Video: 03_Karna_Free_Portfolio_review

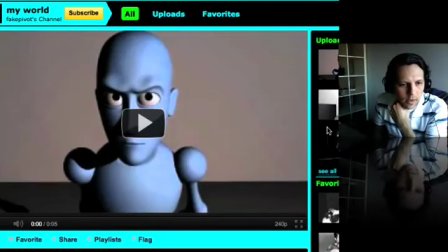22s
Hello, Karna. How's it going? Thank you for the email. And yeah, my pleasure to do this critique.
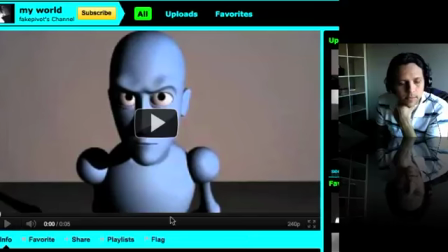28s
I have it up here on your YouTube account. Now I haven't seen it. I'll try to see what you have here beside this one that says 5 seconds.
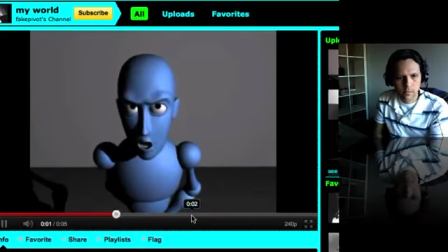36s
So let's play this one.
That boy's as strong as an ox and just about as smart.
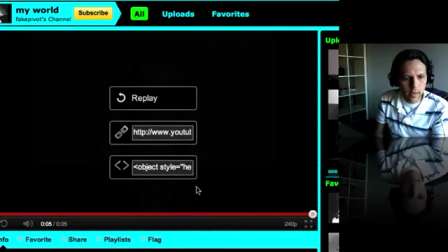43s
Okay, yeah, I like it because it's really short.
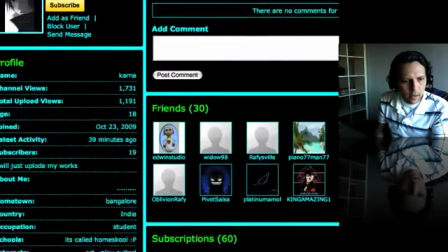46s
Let me try to see if we have more stuff because I want to see if I can expand on more, or should I stay on that same shot?
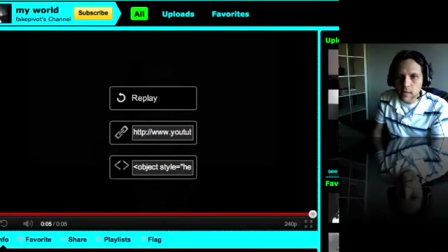55s
So you have a lot of subscribers. That's pretty awesome. And you have this one, my rig test, and then David likes cookies.
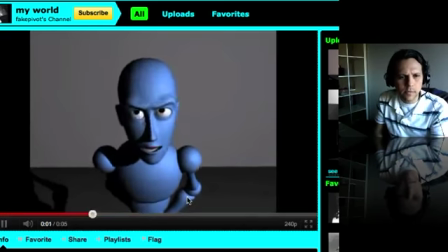63s
Okay, so let's see. Just play this one.
That boy's as strong as an ox and just about as smart. That boy's as strong as an ox and just about as smart. That boy's as strong as an ox and just about as smart.
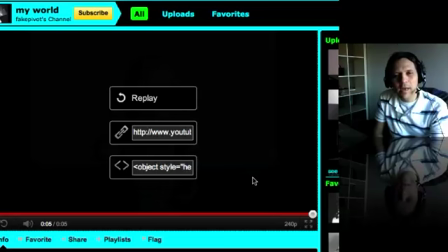80s
Yeah, I like it. I'm playing, I'm thinking different things, but first impression is that I like it a lot. I think that the angle that you have, that is full front angle like that,
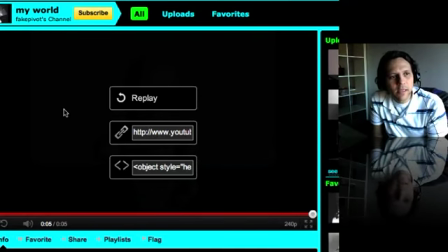94s
it makes me think when I see something like that, it's better than if you like set things in context. Like if you have one previous shot that you have a different angle, and then you cut to this one, and then you cut to another shot.
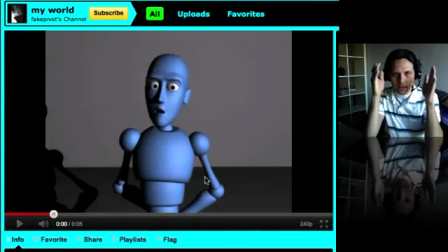111s
Because if you only have that shot like that, everything's like very flat to the camera.
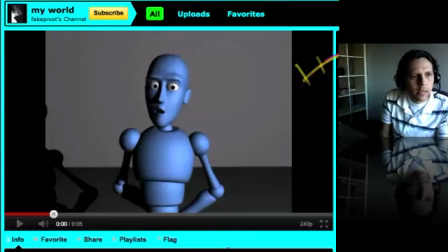120s
Let me show you what I mean. Like, let me just close that, and you see like that line right there for the background. It's kind of flat. Also, it's hard to see or actually get more interesting,
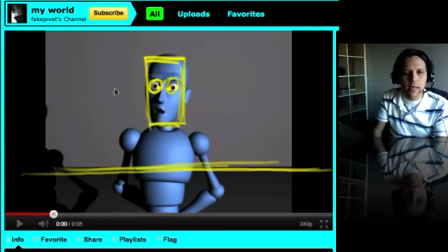137s
I guess, animation or pose when they're like full front like that. So if that's something that the computer is giving you like that, that you have something like that with the 90 degrees and 90 degrees, I think you can do something different.
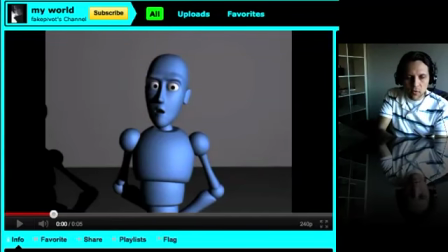152s
So if you don't have the shot from before or after that places this shot in context, what I would do is that he's looking at the camera, but he might have something different, like a
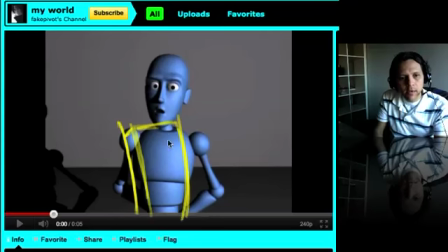166s
line of action, like the guy, he's maybe facing this way, so that's more like a 3/4 angle right there. And then you can have the face, like the face would be actually flat, and I'm just going to draw that really slowly,
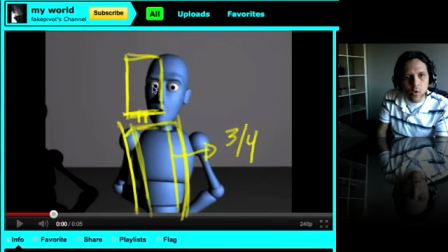180s
so you can have like the face is actually looking flat, so he's more like that, and then that would be a pose that just brings this to a more interesting and appealing position. And then you can have the same pose if you want, like the pose.
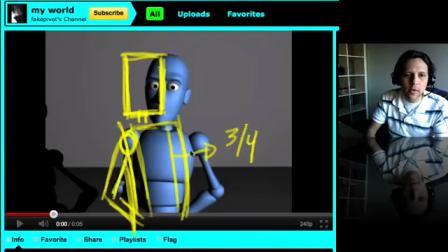199s
I'll comment more on that pose, but for now you can have that, and you can just work on that silhouette here. So yeah, something like that. So he's like, yeah, that boy is awesome. See, like that, and just look for different ways that would be more appealing.
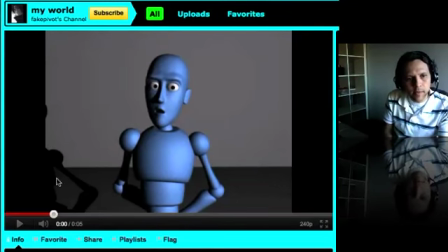218s
Also in the background, if you have something that would be more like that,
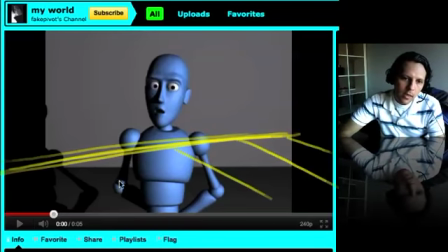224s
and you can kind of see the floor like that, it just makes it more appealing.
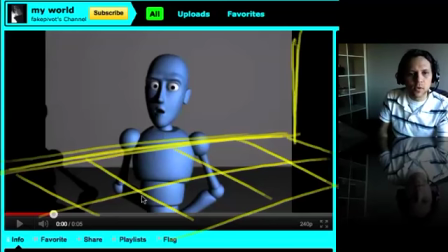231s
So that's more composition, and that's where things start before you do anything. So yeah, just think about that when you're setting up the camera.
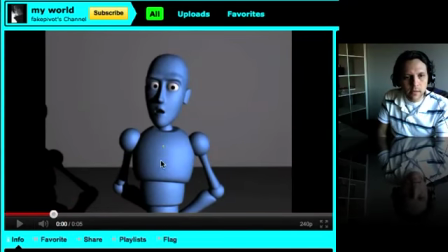239s
Now let me keep on playing this. Whoop.
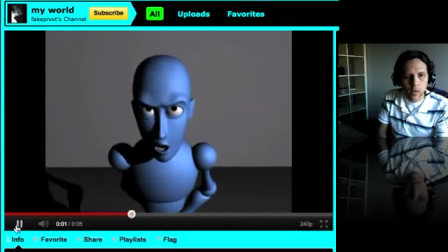245s
Play.
That boy's as strong as an ox and just about as smart.
Yeah.
That boy's as strong as an ox and just about as smart. That boy's as strong as an ox and just about as smart.
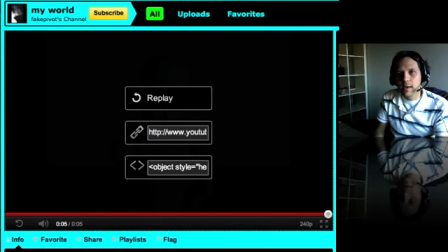261s
Yeah, and now that I'm listening to the soundtrack, I'm trying to see the inflection of the sound, and the inflection, it actually seems to me.
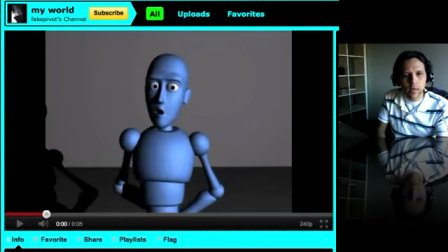270s
Let me stop it right there.
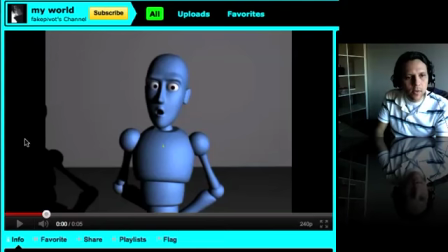272s
He says something like, that boy is as strong as an ox, and then it just goes and says something else, but that's very like mellow at the end. So this is that frequency. So he's saying like that
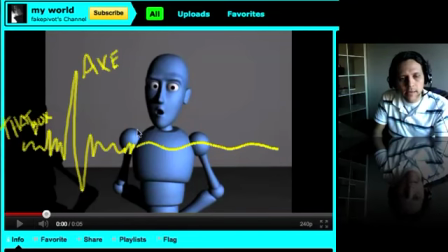291s
boy, and then somewhere here he has that accent, which is nice, and he kind of like gives an explanation right there. So not really listening at the words, but just how he's saying those words.
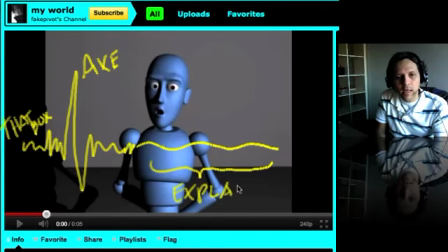303s
So he's explaining, he's just adding explain something about that boy as well. But the important thing is that frequency. I think on this frequency, like right here, right there, like somewhere in this range,
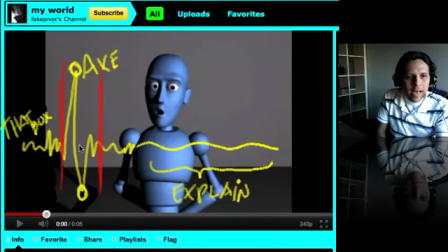322s
like from here to there. The timing that you have, it's a bit slow, so you can make it faster. You can make it more, could be snappy, could be faster, could be more exaggerated for that. And then the timing that you have here, that seems to be fine. You know, he's explaining, and so he's moving slowly.
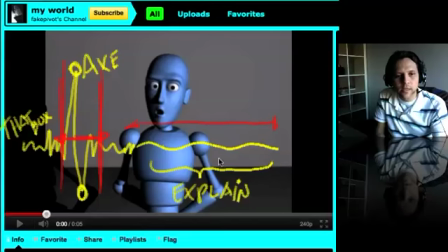341s
You know, he's moving accordingly to the sound inflection. So it's just that right there, and that's where you have also a really large motion, which is fine.
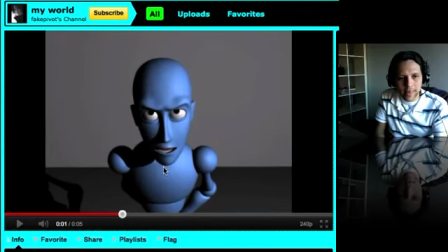353s Boys are strong.
This one, that one, it seems to me that he's going forward in about like 8 frames. I don't have a scene here with me, but I can kind of tell that might be like 8 frames. You can do that maybe half, 4 frames, so he goes like that, or you can have him, you know,
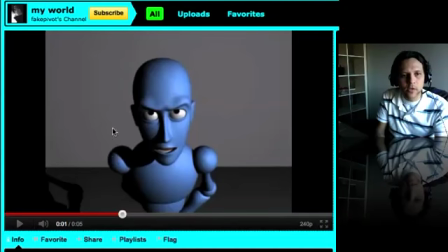371s
depending on the intention, you can have him actually being like really close to the screen. You know, you can have the eyes right there, so you keep the same number of frames, which are 8 frames, you know, and then just being really pushy and, you know, like in your face right there,
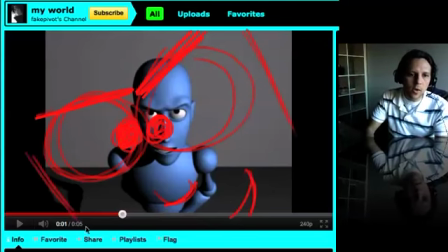390s
so you have a really close face like that. So again, keep the same number of frames, but then you add more distance that he has to travel, and then the 8 frames are going to be sufficient, and the feelings that it's going to feel that he's saying those words,
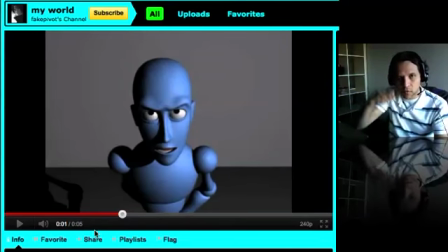408s
because now the timing and the inflection of the voice of the sound is going to be the same or really close. Whoops.
As an ox and just about as smart. That boy's as strong as an ox and just about as smart.
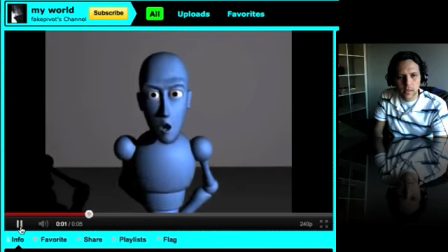426s And just about as smart. That boy's as strong as an ox and just about as smart.
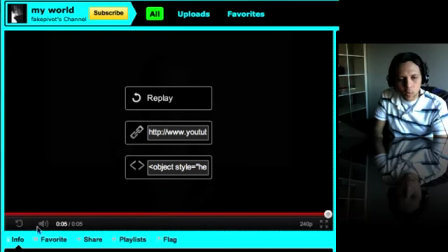433s
Yeah, and then, you know, he can go back from that boy's as strong as an ox.
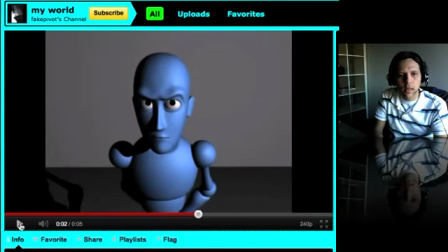438s
From this pose, he can go back to that pose. Yeah, he can go faster into that, and then also kind of like you can do maybe like one little take there, and it's just transitions. If we find, or personally,
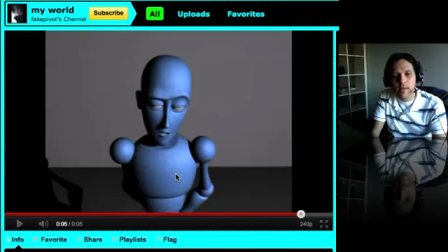457s
if I find that there's an opportunity to go from pose A to B in a different way, with a bridge or a transition, I think they actually look better. Like, we kind of break it up. So let's say you have this guy, let me actually switch for yellow,
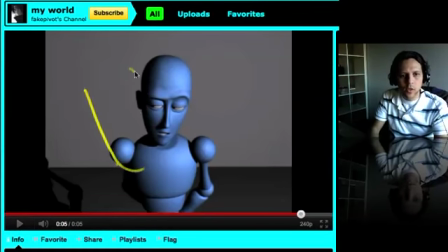474s
and then you have this guy like really close to the screen, like right here. So he's gonna go from this pose to the pose that we see on the background. So before he goes to that pose on the background, you can have you know,
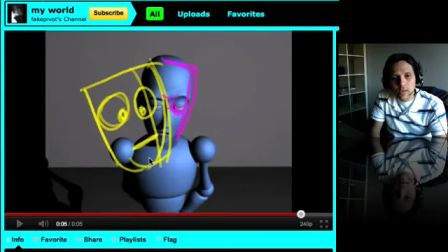491s
you can have an anticipation, you can have a bridge, you can have a transition, and there's different ways of explaining that.
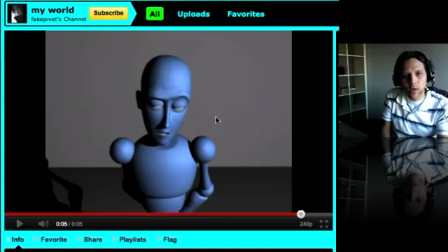500s
The simplest one that I know is that if you know like pipes, just the pipe from the plumber, you know, like they have like these things, you know, it just goes like that, and it just goes and it's doing something like that.
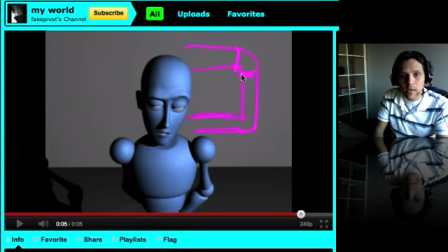513s
Every time that you see one corner, which is a new thing, like a new direction, you would see that it has this connector.